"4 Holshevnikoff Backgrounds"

The idea behind doing a tape on lighting backgrounds is to look at background lighting as a separate element. I think too often we're lighting our subject areas and just kind of haphazardly letting spill light end up on the background from our key lights, from our fill lights, and the background just ends up illuminated by all of this spill light, and that's not what makes a great image. So the idea here is to look at a lot of different images and find out what made that image work. And often I think a lot of it has to do with light control of your main subject area. I put a lot of effort into controlling all of my spill light to keep that background area a separate element and keep it clear of any spill light. And then once it is clear of spill light, then I can use colored gels and patterns and all kinds of different techniques to give a sense of time of day or mood or drama or whatever I think is appropriate for the image. So hopefully by looking at all of these different images, we can start to give some new ways of thinking and some new techniques for lighting backgrounds.
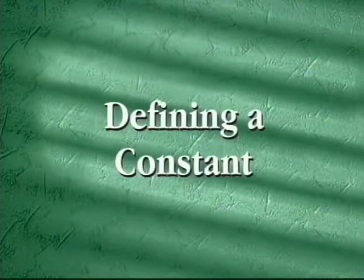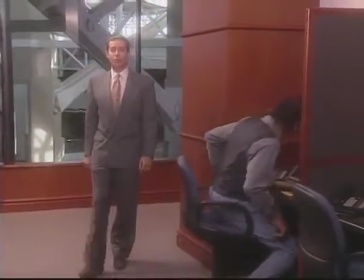101s
There are many times in film and video production when elements in the background are difficult to control.
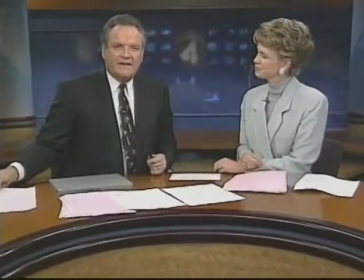107s
Background elements such as lighted rooms, bright windows, and backlit signs might be thought of as a constant in your shots,
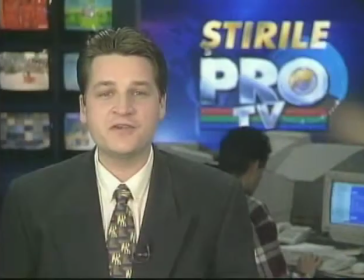114s
and therefore they should be carefully considered when determining your working exposure and lighting plan.
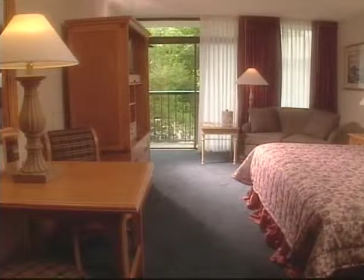120s
Bill Holshevnikoff explains. The concept behind defining a constant is a very simple idea, but I think a very important one. If you have, say, a lighted sign or a newsroom or a brightly lit window behind your subject, then that's an area in your background that you need to consider in your exposure. And it's also going to affect your lighting plan. So let's say there's a newsroom behind me. I first set my exposure so the newsroom looks good. I check my f-stop, lock it off, and say it's f4. Then I light all of the talent in the news set in the foreground to match that exposure at f4, and then I'm done. And my background looks great and my foreground looks great, as opposed to just some arbitrary light value that I first light my subjects with and then look at the background and go, well, gee, it's too bright now, or it's too dark, and then trying to figure out the problem. So if you can attack it first by defining that constant, the area that you can't change the brightness of, define it, lock it in, get your exposure for it, and then light your subject to match that exposure, you're going to save a lot of time and effort and get a lot better looking images.
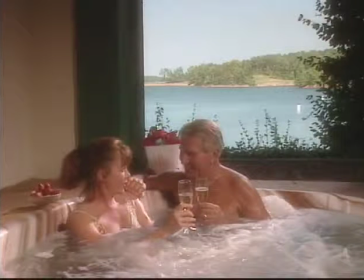185s
In this first image, Holshevnikoff used both lighting and filtration to create a natural-looking scene. The defining element, or constant, in the shot was the bright, sunny exterior scene behind the couple in the spa.
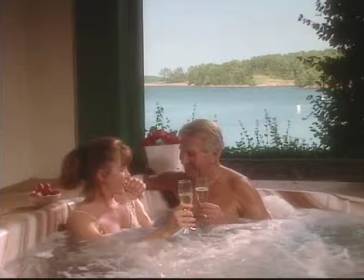198s
To determine how to best light this shot, Holshevnikoff first set the camera for a proper exposure of the background.
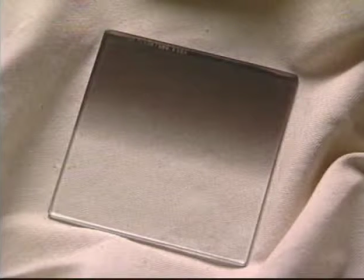205s
A two-stop neutral density graduated filter also is used to control the brightness of the sky and the lake.
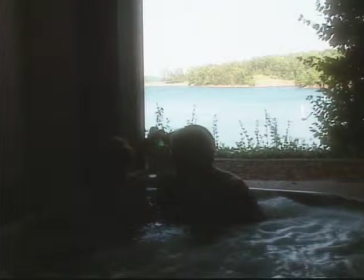213s
With the camera set at f11 for a proper background exposure, two airy 1200-watt HMI par lights were then used to light the foreground area.
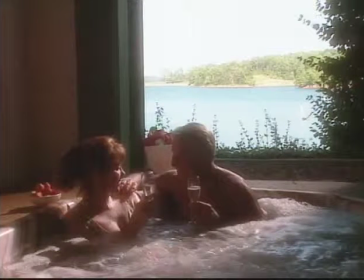222s
The first light was placed outside the patio area and was used to simulate sunlight on the subjects.
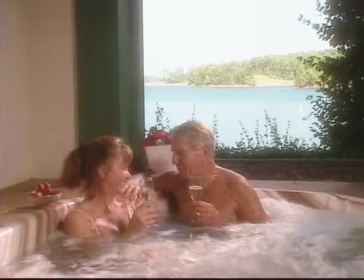229s
The second instrument was placed at ground level near the edge of the spa.
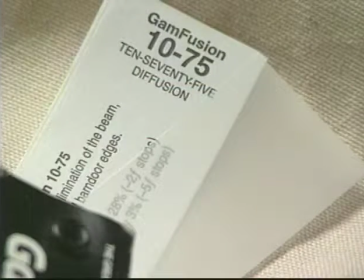233s
With a single sheet of GAM 1075 diffusion on the front of the barn doors,
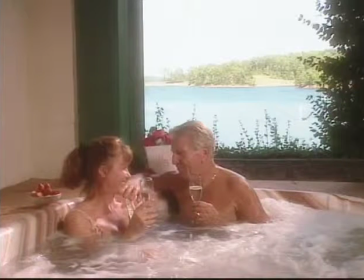238s
this instrument was set close to the subjects to produce a light level that would match the brightness of the background exposure.
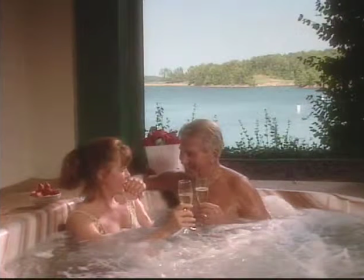245s
The addition of the two-stop ND grad filter reduced the brightness of the background at the top of the frame to complete the image.
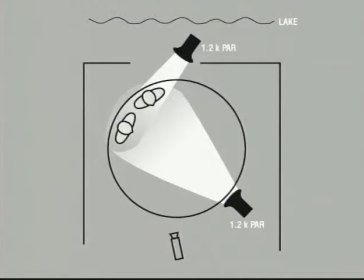253s
A look at the diagram of the lighting shows the placement of the light sources relative to the subjects and the camera.
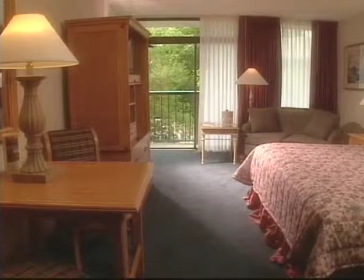262s
In another example of lighting for a background element, this image of a hotel sleeping room reveals natural-looking interior lighting. But the lighting plan for this shot was determined by the brightness of the daylight exterior.
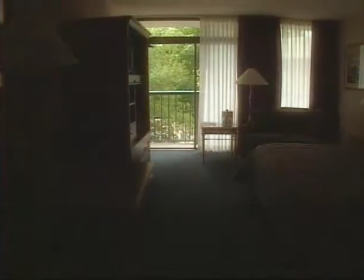275s
With the interior lighting turned off, we can see the properly exposed window area and just how little ambient room light there really is relative to the brightness of the sun.
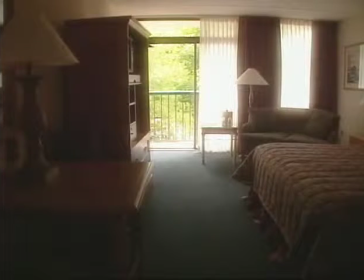285s
By opening the camera iris, a better ambient light exposure can be achieved,
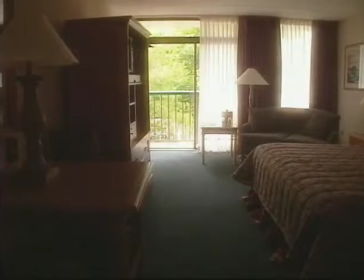290s
but the window, the constant in this shot, is then overexposed. By first determining the proper exposure of your background element,
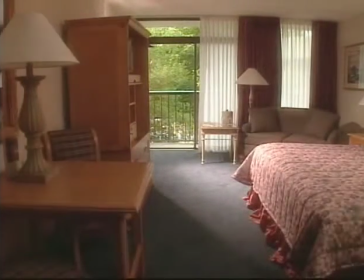299s
you can then light the interior space at the proper light level to create a natural-looking, well-exposed image.
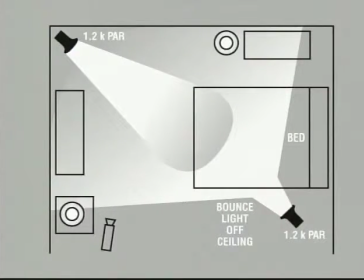308s
The diagram shows where two airy 1200-watt par lights were hidden from the camera to create the shaft of light and the bounce fill lighting for the room.
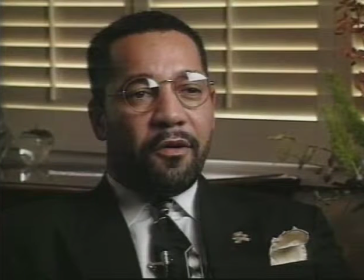319s
Another situation that is common to lighting interviews on location is the window background. For this shot, Holshevnikoff first set his exposure to get the look that he wanted with the warm, late afternoon light coming through the blinds. And he then lit the subject with tungsten lights to match the exposure of the windows.
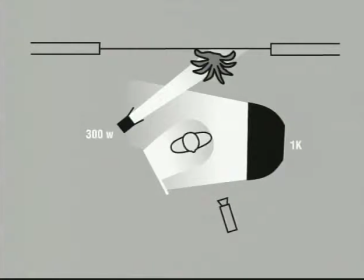338s
A look at the diagram for this image shows the use of a 1,000 watt Lowell total light inside a medium Camera light bank. The light bank is the main light source and is set very close to the subject to match the exposure of the window area.
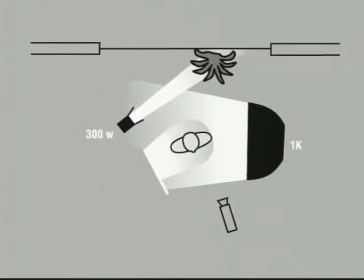353s
A small white card was used as a bounce fill source, and an airy 300 watt Fresnel light was used to light the plant behind the subject.
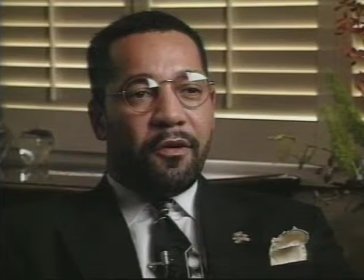362s
Another look at the final image shows how simplistic the lighting plan can be once you have first set your exposure for the constant in the background.
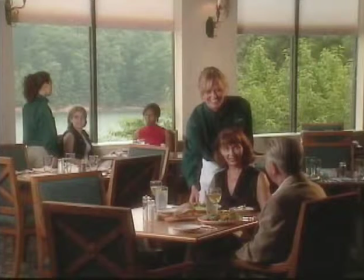372s
This lighting evolution of an interior restaurant scene shows yet another example of how lighting for an established background exposure can help you to quickly produce accurate results when working with difficult backgrounds.
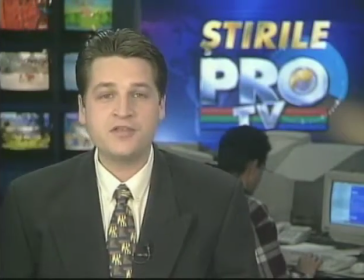386s
Finding the constant in a studio setting can be just as important as when working on location. This image of a news set in Bucharest, Romania, was illuminated almost entirely with KinoFlow fluorescent fixtures. But before a single fixture was turned on, the camera exposure was first determined by the brightness of the background elements,
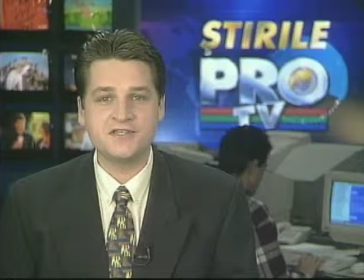406s
and the subjects were then lit to match the camera exposure. The graphic in the background was backlit by warm white fluorescent tubes, and the daylight color-balanced monitors were covered with 1/2 CTO correction gel.
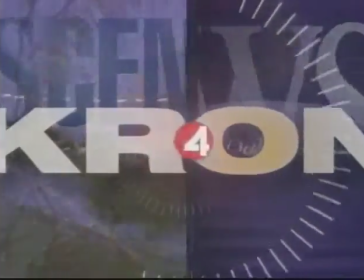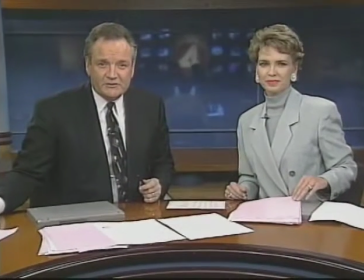425s
This fluorescent-lit news set in San Francisco has a working newsroom behind the set. The station wanted to see the busy newsroom in the background, but did not want the background elements to conflict with the foreground talent. By using the newsroom as a constant and intentionally underexposing the background first,
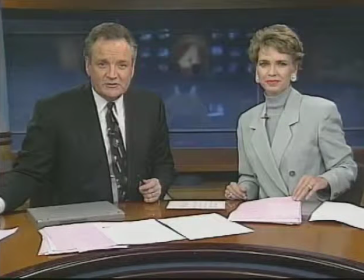444s
the foreground subjects were then lighted to become a focus of the image. In addition, a dark blue shark's tooth net was stretched on frames and placed behind the talent.
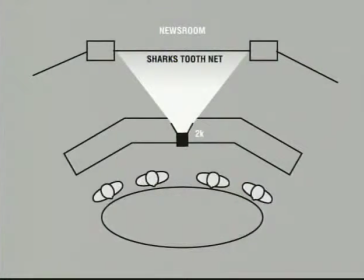455s
A 2,000 watt Fresnel lensed light with a single sheet of GAM 1/2 CTB correction gel was used to illuminate the bottom half of the netting.
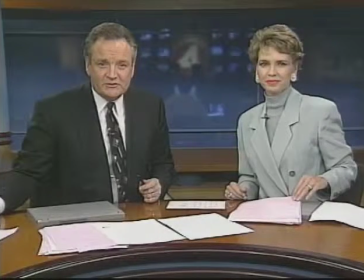464s
This lighting effect added color to the shot and also further obscured the movement in the newsroom from the camera.
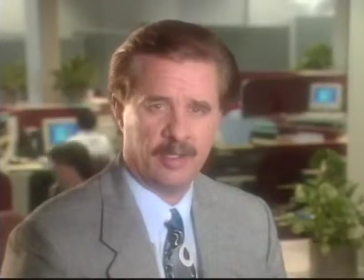471s
Once you have determined if there is a background element to consider in your lighting plan, you must then decide which lighting instruments are best for the job.
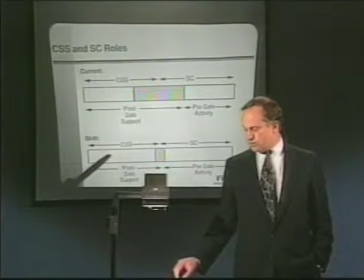480s
Light control is one of the most important aspects of lighting.
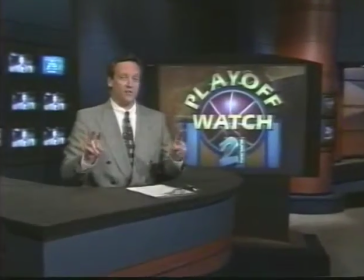484s
Choosing the proper instrument and controlling the spill light from your backgrounds can add impact and production value to your images.
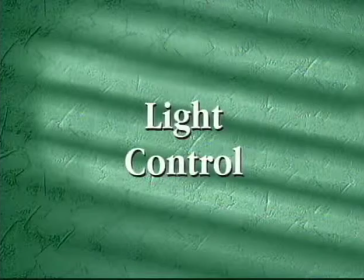Light control, I believe, is one of the most important aspects in successful background lighting. And even in a simple setup like this with a very saturated color background, if we had spill light from the main sources on there, that color would be washed out. So either you have to have a great deal of distance between your subject and your background so the light just falls off and doesn't contaminate the background, or you need light control at your sources.